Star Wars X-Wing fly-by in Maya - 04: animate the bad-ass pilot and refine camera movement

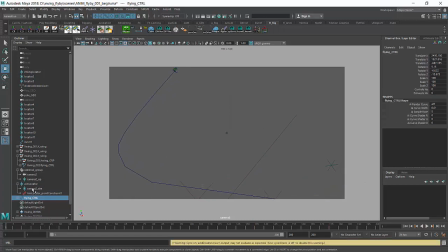247s
I feel like maybe the camera could frame a bit higher at the beginning just because we're a bit too close to the edge. So I could grab camera aim and unlock the camera and then move the camera aim up a bit more, like so. Press S to key the camera aim and lock the camera. And now the three spaceships are a bit better framed.
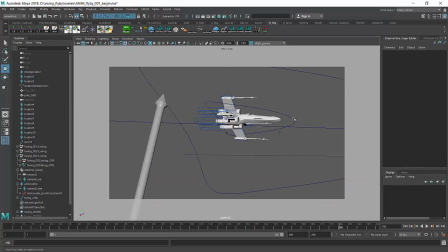266s
There you go. There you go. Now I just feel that the idea was that this guy was supposed to pass here, right? Where we left this handle. So I guess that while at the beginning we can even leave it a lot more behind and set a key probably,
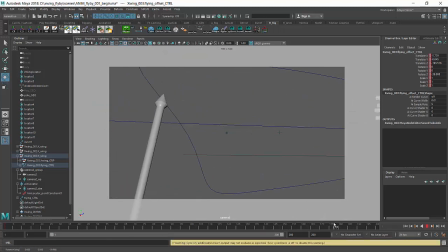283s
at the end, say here in this position, we want the guy to end up passing up over here. However, we want a tiny break between the first two X-Wings and the last one.
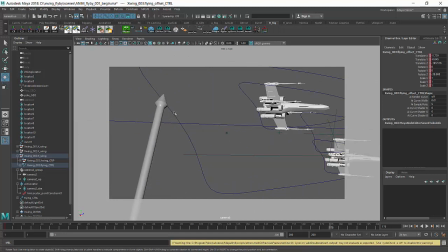297s
So I can count and see maybe maybe we can take about we can allocate 7 frames for the audience to read the flag, and then the third X-wing can pass by. So these two X-wings are gone now at 177, and I count
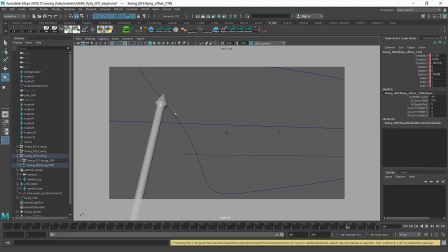315s
1, 2, 3, 4, 5, 6, 7, and that's when I expect the other X-wing to come by.
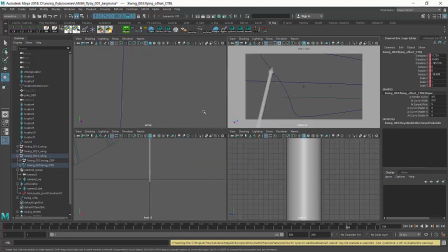319s
I will go to 184, go grab the other X-wing, find out where is this guy gone. You see, he's far behind, so we'll just move it forward, set a key, and you see it keeps on going. So I'm a bit cheating if you think of it, because while we are not framing it,
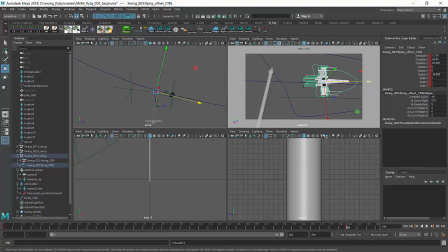339s
we are pushing forward the last X-wing, but no one is going to notice that because no one will be able to see that, right? Now I am going to position the X-wing more or less to where the handle was. The handle we duplicated, and you see that's sort of working for us.
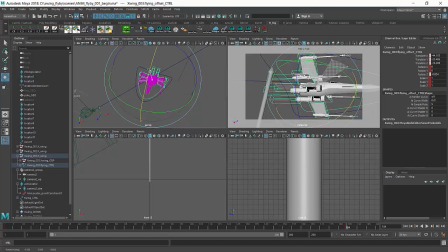354s
Maybe I don't want it to bank that much, and because simply because that would cover the silhouette of the X-wing,
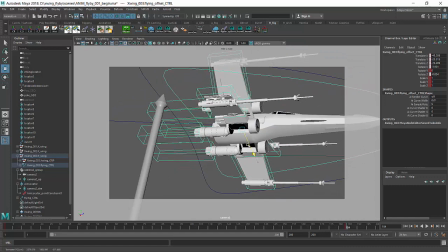362s
and I want the X-wing to be this big on frame.
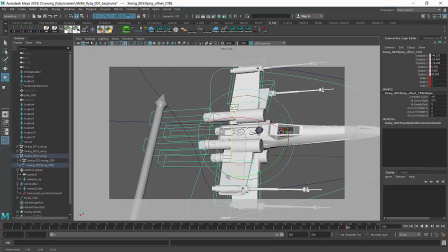366s
And let's see if I can, maybe this way could work.
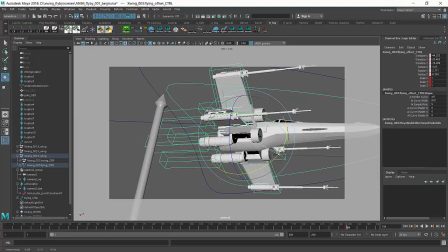373s
There you go. So let we see all the both sets of guns, and the X-wing is fairly close to us.
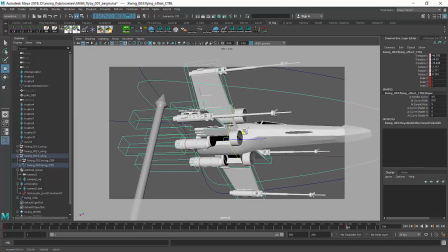380s
I can even move it a bit closer. Why not? Be careful. The closer you put it into the camera, and the slower it will have to go. Because if it's very close and very fast, it will stay on screen just 1 frame. Let's check.
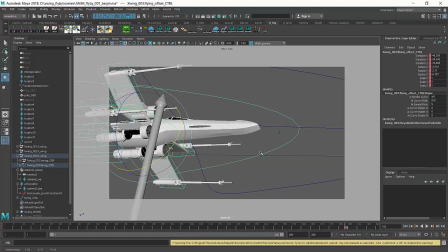394s
Now it's going in 1 frame, 2 frames, 3 frames, 4 frames, 5 frames, 4 frames.
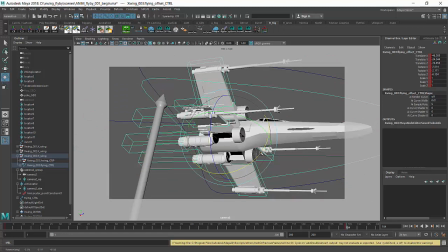399s
So I think the speed is not too bad. I think it could be better, but it's not too bad.
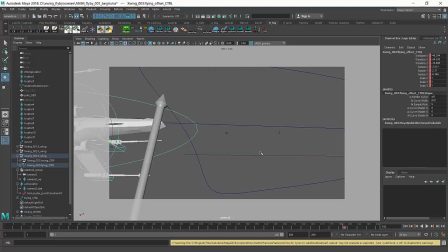404s
Whenever you have a character entering the screen, it is a good idea, in my opinion, to just make it enter the screen with just a bit of the character, just to introduce the direction from which the character is coming in to the audience,
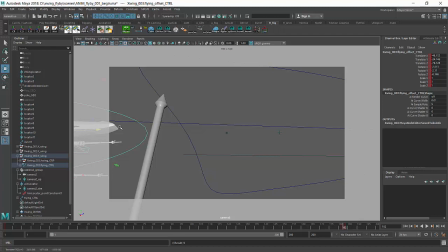419s
so that they have time to realize something is coming in. So a tiny bit of the character on the first frame, and then some more on the second frame,
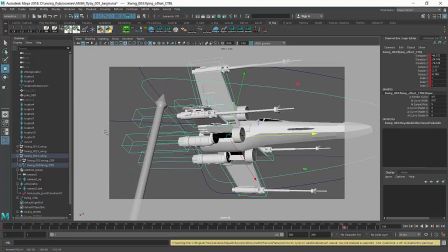429s
and then of course the whole package comes later. So maybe I could even make this animation a bit longer, so that we get
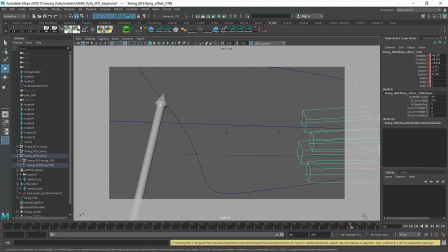440s
1, 2, 3, 4, 5 frames, still 4 frames in there. So I will move it even more to the right. I can use the dope sheet. That seems a better tool for this situation.
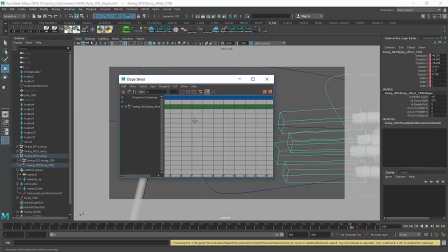449s
So I will just go grab the keys in here, and that's the key I have on about 191. Select the key, middle mouse drag, and you see I drag it to the right until I get 1/5 frame with the spaceship.
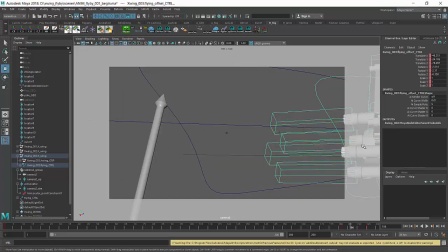464s
So that now I have at least 1, 2, 3, 4, 5 frames on screen, and we are clearly telling the audience where we're coming from with the tip of the spaceship coming into frame, where we're going with the spaceship crossing the frame, and also where we are leaving with the engines poking in from the right hand side of the screen.
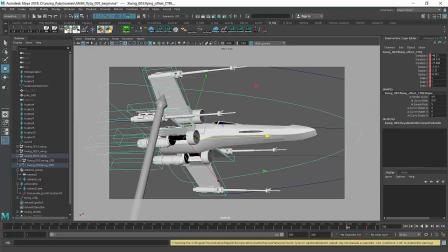483s
So now I just need to check that the speed makes sense,
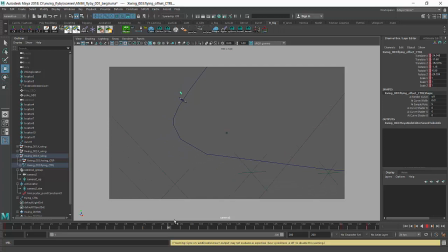487s
and also I will want to make sure that the third guy looks a bit more like a badass as he flies.
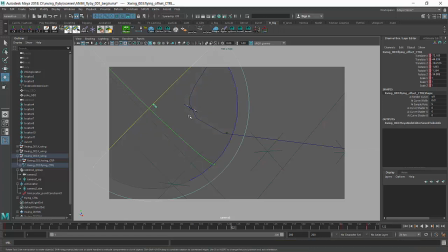494s
So maybe I can push it a bit further out of formation and make it dive a bit deeper, like so, and set a key, so that as the two guys are diligently flying together, the third guy there is just doing its own thing. It's running its own show, and we can see that he's detaching from the formation,
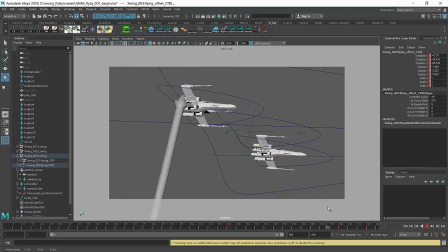513s
leaving frame, and then we are following just the two guys, and the last guy will come as a surprise at the end.
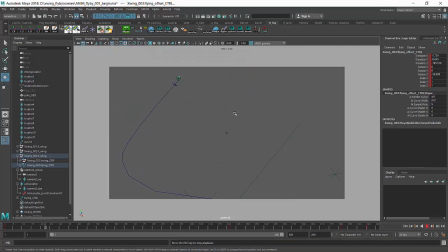519s
Sort of a surprise to us, but to the audience, that may be a surprise. Now, let's check if that makes some sense. So you see we have the third guy flying off formation and then zooming by. That's sort of cool. So there you go. Let's see.
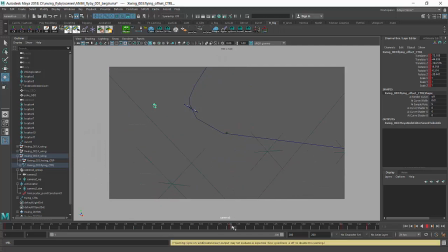536s
Maybe I don't want it to accelerate that fast past the guys, so I can just delay it and just make him move a bit further out, as if he's actually going in some other direction.
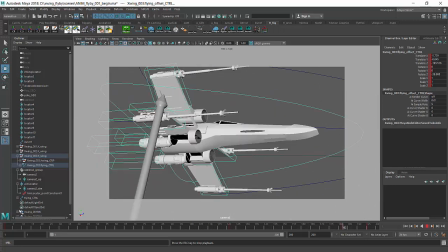553s
There you go. So they go by, and the last man comes on screen.
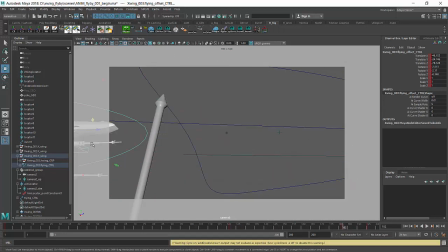561s
Now, I think we could delay it a bit more. So I guess I could retime the animation so that we leave a bit more of a break between the two X-wings and the badass pilot. I think it feels a bit too fast. Maybe I will make a playlist just to be sure that it's not just my impression or it's not my viewport.
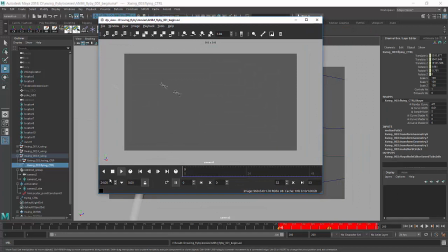585s
There you go. Let's see if that works, and if so, how. Yeah, I think
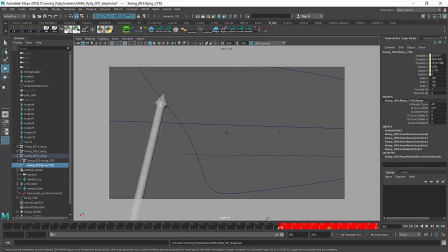592s
we can leave a tiny bit more gap between the two guys and the third X-Wing.
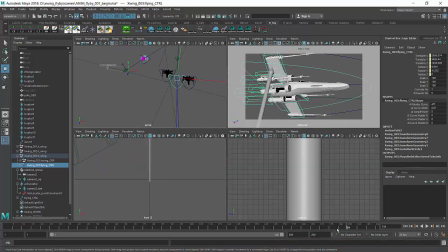599s
So I will go and grab the marker of the X-Wing, the handle which is following the path, open up the path, and make sure that maybe as the guy comes on frame here at 182,
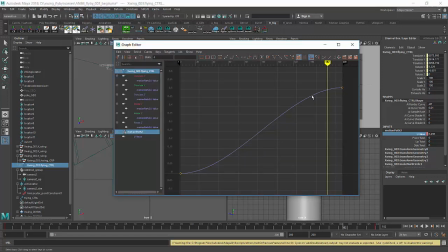611s
I have a key. I will open up the animation graph editor, and what I will do is I will set a key on the U value there.
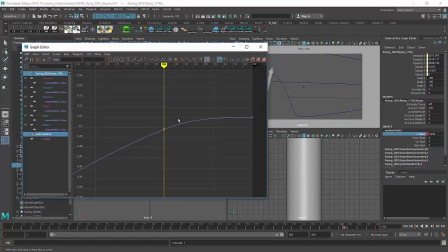619s
And you see that as I set a key, the curve is sort of changing shape. That's a bit of a bummer. That's a Maya behavior. So if I right click and key selected, the curve is sort of changing shape.
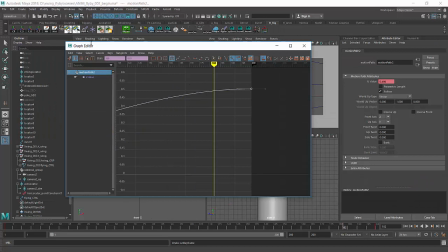632s
One way to prevent Maya from behaving this way is to, in the graph editor, is to click on this second button from the top left. It's called Insert Keys tool, and the middle mouse button on 182 on the curve where I need the key.
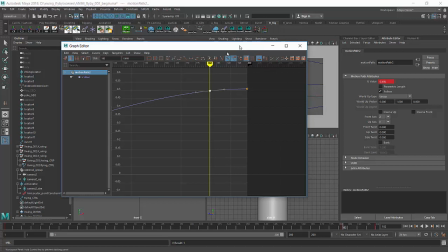649s
And you see now I have a key which is perfect and doesn't really change the conformation, let's say, of the curve.
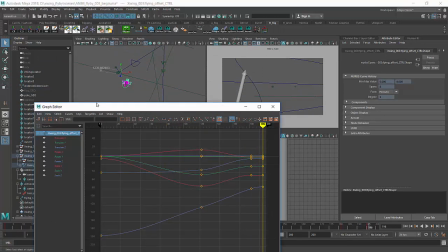654s
Then I go at 196, grab the motion path again and select it here in the graph editor. To zoom horizontally, Alt Shift and right mouse button. Vertically, Alt Shift and right mouse button again, but you drag vertically.
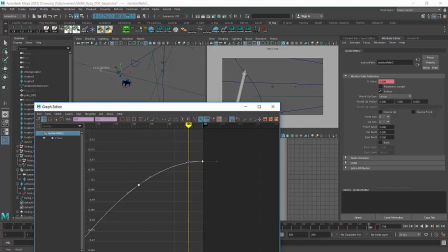669s
And then I click on the second button from the top left, middle mouse click on the curve, and now I should have the same keys selected.
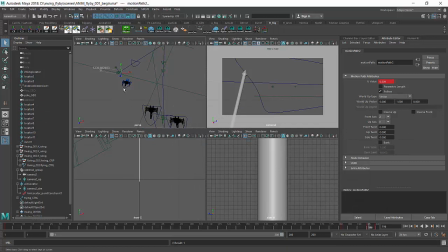677s
So now I could maybe hold down Shift and select the offset, and I could grab this at the keys. Actually, let's grab 200 as well. And I could just move everything, say 4 or 5 frames to the right, and hopefully that will have worked in delaying the spaceship.
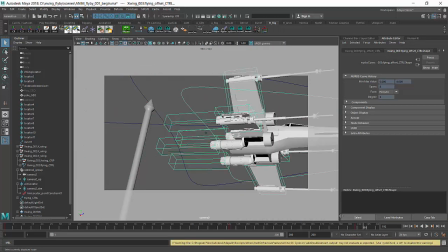694s
Bit of a break, and then 1, 2, 3, 4, 5, 6, 5 frames, exactly the animation we had earlier on.
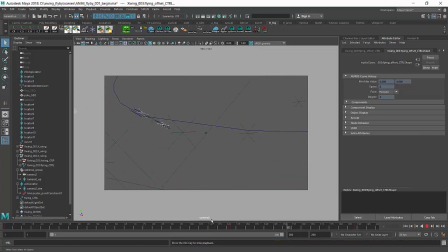701s
So let's press play and see how that looks like. There you go. I think that works a lot better. So we gave the audience a bit of time to reflect on what happened, and then we come in with a surprise, the latest X-Wing. So that's sorted. Now we have the animation of the X-Wings sorted.
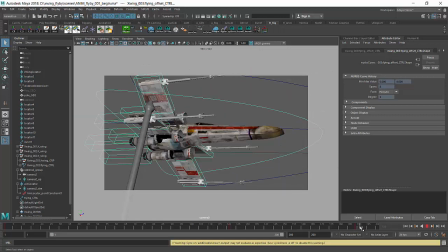720s
I think that any director worthy of that name would probably say, yes, they're X-Wings, but hey, there should be exhaust on those engines, right?
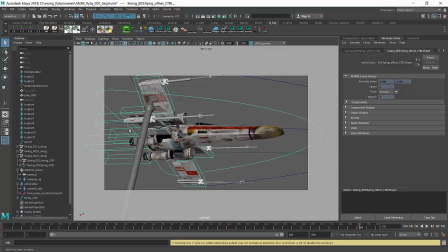733s
I think it's really a good point. And if you think of it, you see there are these 4 controls at the back of the engines. It seems like they could serve the purpose, right?